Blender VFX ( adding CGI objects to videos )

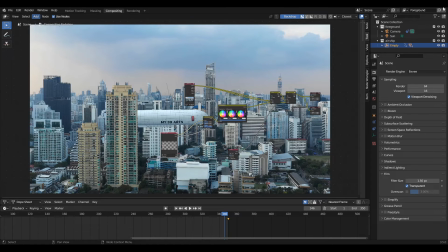(4:25)
The resolution of this video is 2K, but I want to render this scene in HD.
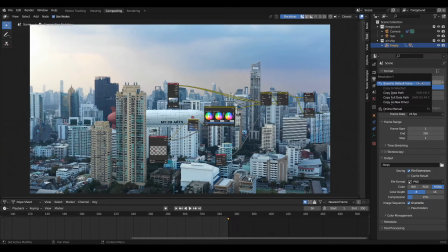(4:31)
So I am changing the resolution to default value. Here we have some issues.
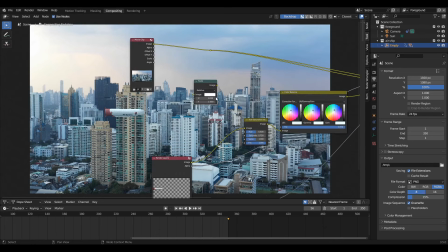(4:39)
Add a scale node. Change relative to render size.
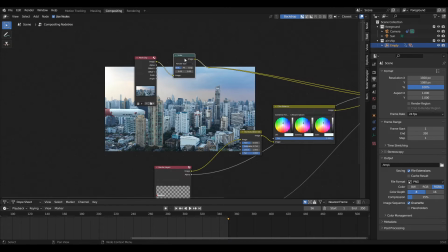(4:45)
Insert the node before the movie clip. Duplicate the node. Insert the node before the mask node.
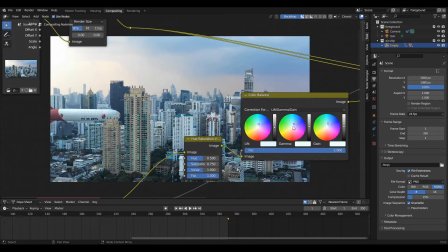(4:55)
Move the point in the gamma color wheel towards yellow.
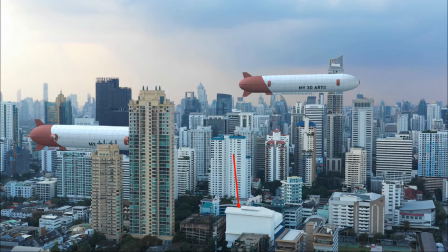(5:00)
I use this building as my reference to match the mid-tone. I am going to render the scene in EV. Enable ambient occlusion, bloom, screen space reflections, and motion blur. Duplicate the airship to add more details to the scene.
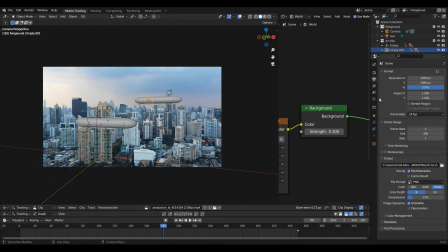(5:21)
Go to View Layer Properties and enable Mist. Go to Render Preview.
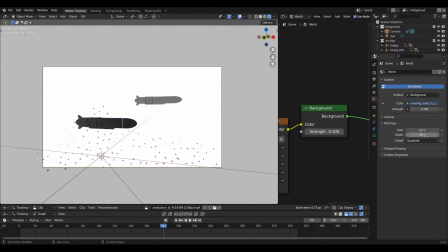(5:26)
Change Combine to Mist. In World Properties, under Mist Pass, change the values in the Start and Depth. Render the image. Go to Compositing, insert a Mix node.
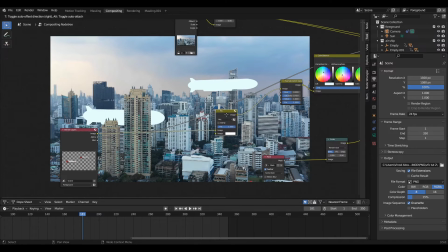(5:50)
Before the render layers, connect the mist to the factor. Insert a color ramp before the mist. Reduce the white color.
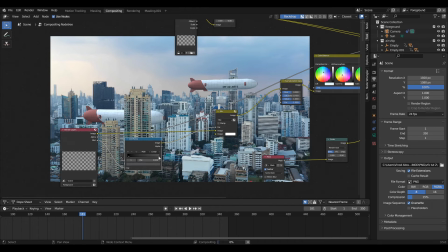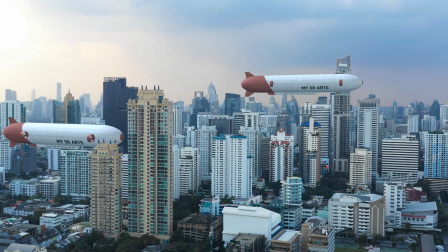(6:15)
I took every color information from the video. In this scene, I didn't add any shadows for the objects.
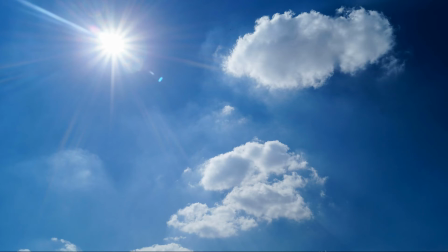(6:22)
If the sunlight hits the object directly, we want to add sharp shadows, something like this.
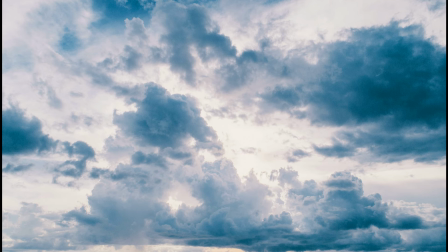(6:28)
Sometimes, clouds will block and will scatter the sunlight. In this situation, we want to add soft shadows.
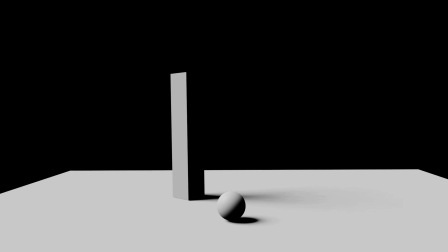(6:40)
That is the reason I increased the angle value. If our object loses its contact from the ground, the shadows will disappear.
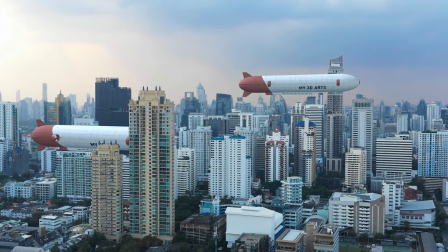(6:51)
In this scene, the light is coming from all directions. That's why we can't see any shadows.
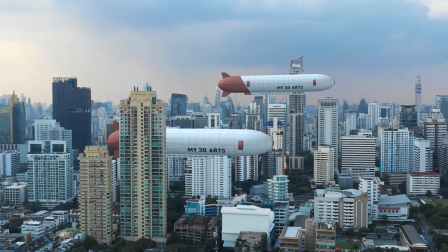(6:58)
And our object didn't have any contact with the ground. So it is unnecessary to add shadows for the object in this scene.